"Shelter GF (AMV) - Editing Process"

Hey guys, Symbol123 here, and due to many people watching my new Gravity Falls Shelter AMV and asking about how I made it, I have decided to make a full in-depth video about my editing process. Here is behind the scenes, or should I say behind the screens, of Shelter Gravity Falls.
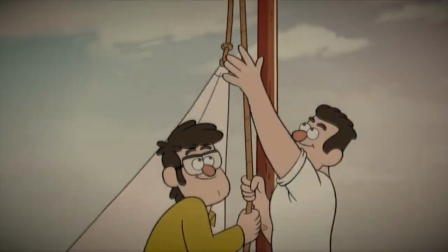[0:24]
At the beginning, I only had an idea. It was a very simple one at first.
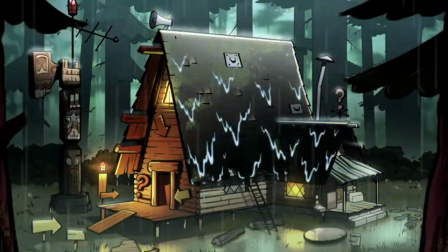[0:30]
It was not very thought out at the time. It was just to put Shelter to Gravity Falls.
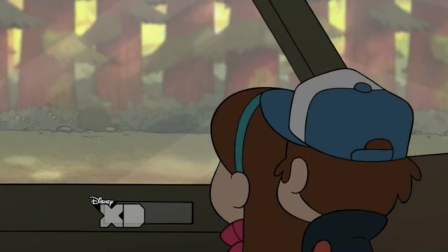[0:36]
After some time, however, I realized that based on the lyrics, I could give this video deeper meaning than just a simple AMV.
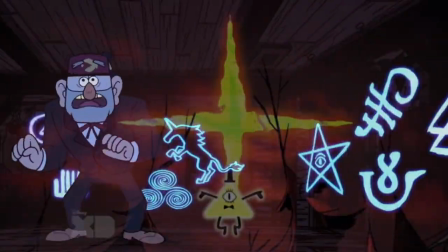[0:44]
I realized that I could show the whole story of Gravity Falls from beginning to end, through Stan regaining his memories at the end of Weirdmageddon 3.
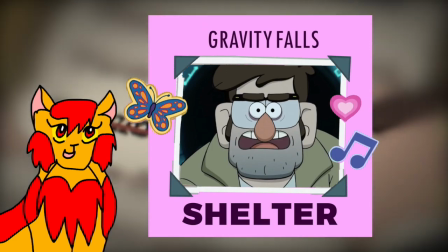[0:53]
With this in mind, I'd like you to take another look at this video one more time before I dive into my thought process in editing.
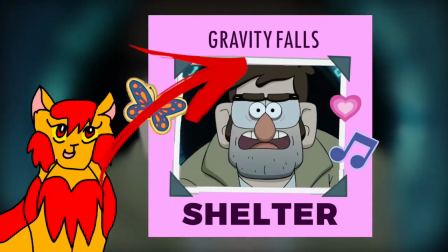[1:00]
Click the link in the description below, or the suggested tab above, to watch it.
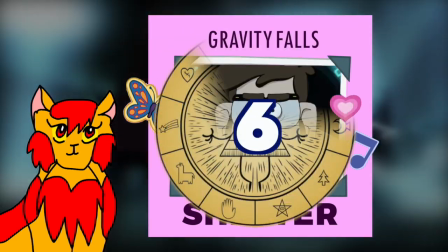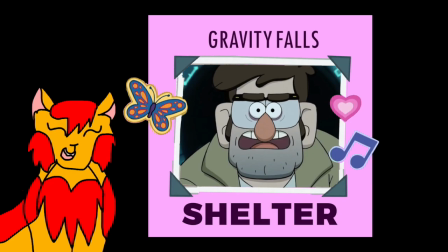[1:14]
Have you watched it? I sure hope you have, because I'm about to go in depth with it. So, first of all, I'd like to pull up the script that I used for outlining Shelter.
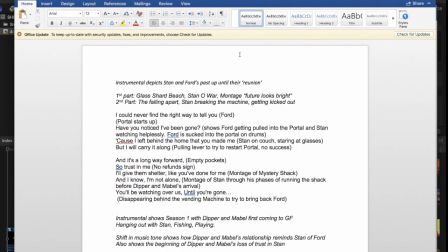[1:26]
So, here it is, I've pulled it up. Instrumental depicts Stan and Ford's past up until their reunion.
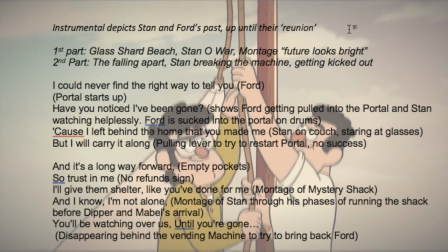[1:32]
The first part shows Glasshard Beach, Stan of War montage. The future looks bright for both of us.
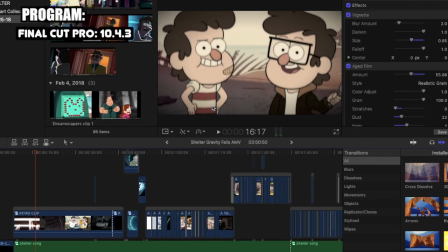[1:39]
So all of this is completely intentional, by the way. Everything I do in front of you right here is what was going in my head, what was going on behind the scenes.
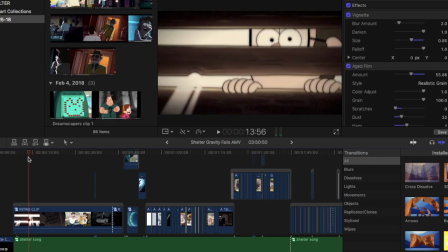[1:51]
It was all completely intentional while I was making this. So, the beginning has a tape recorder sound, right?
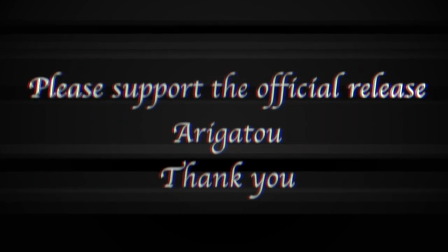[1:58]
And an old TV sort of vibe as well, and then you hear a click, and then this starts.
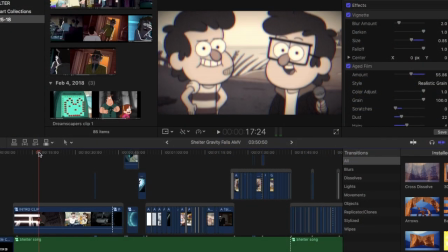[2:06]
This whole sequence is put together that way for a very specific reason,
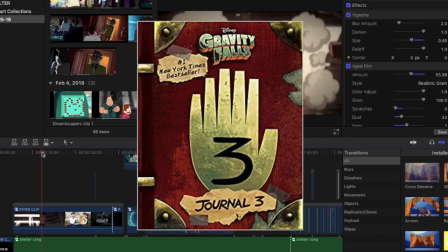[2:11]
and that reason is the idea from Journal 3 that
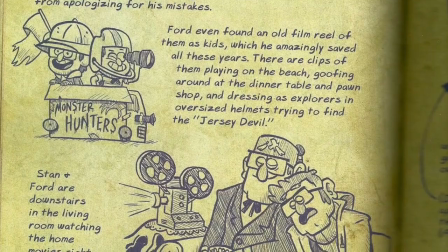[2:17]
Ford had to show Stan tapes of their childhood for Stan to remember his relationship with Ford when they were kids.
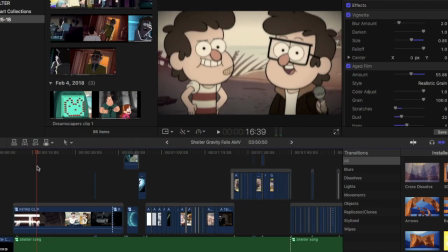[2:26]
So this is basically showing those tapes of their childhood together to Stan,
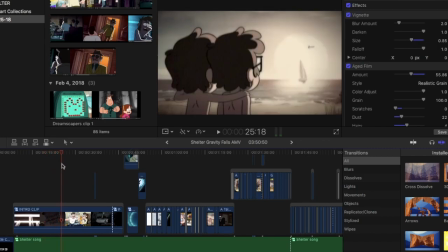[2:33]
and them reliving their childhood through him regaining his memories.
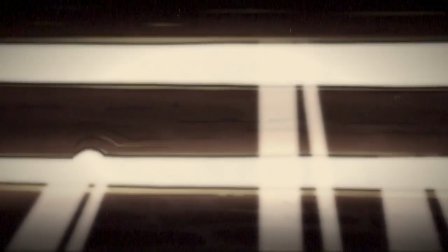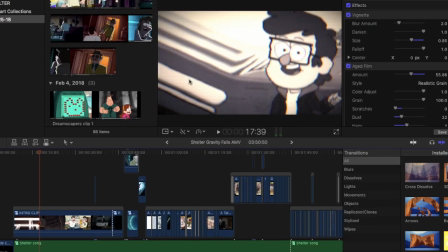[2:47]
And then Stan is wiped from existence here. That was an intentional little transition. Showed that he was kind of just wiped out of Ford's memory. It also is sort of a
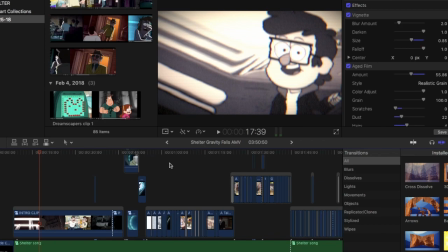[3:04]
allusion to Stan having his memory wiped, which is the beginning of him trying to regain his memories.
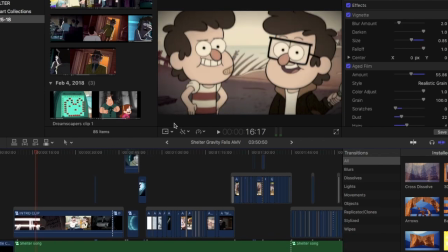[3:12]
So this could also be an allusion to Stan not even recognizing himself from the past.
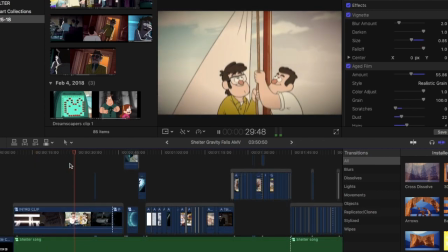[3:19]
And then we cut here. This is more like what Stan can remember based on those tapes.
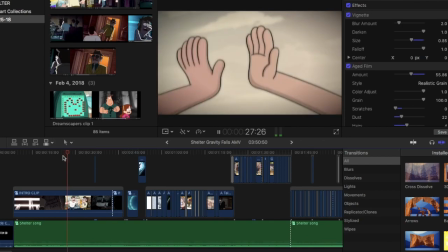[3:25]
So the flash is completely intentional because that shows the moment when Stan is regaining his memory, basically.
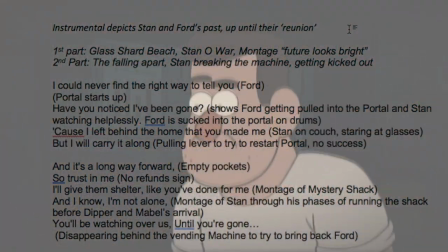[3:33]
The second part shows the falling apart, Stan breaking the machine and getting kicked out of his home.
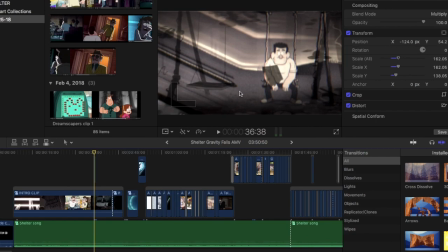[3:40]
This was completely intentional, with the swing set being overlaid from Dreamscapers, with Ford's swing there and Stan's broken swing there. It was completely intentional because it shows that he's broken-hearted over the loss of Ford.
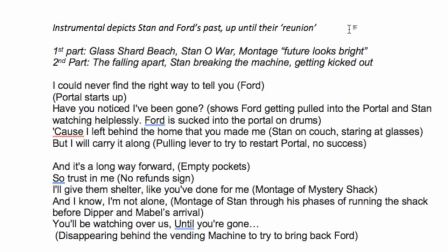[3:57]
And then we hear a click with Ford closing the window curtains, and then we move to this beautiful lip sync.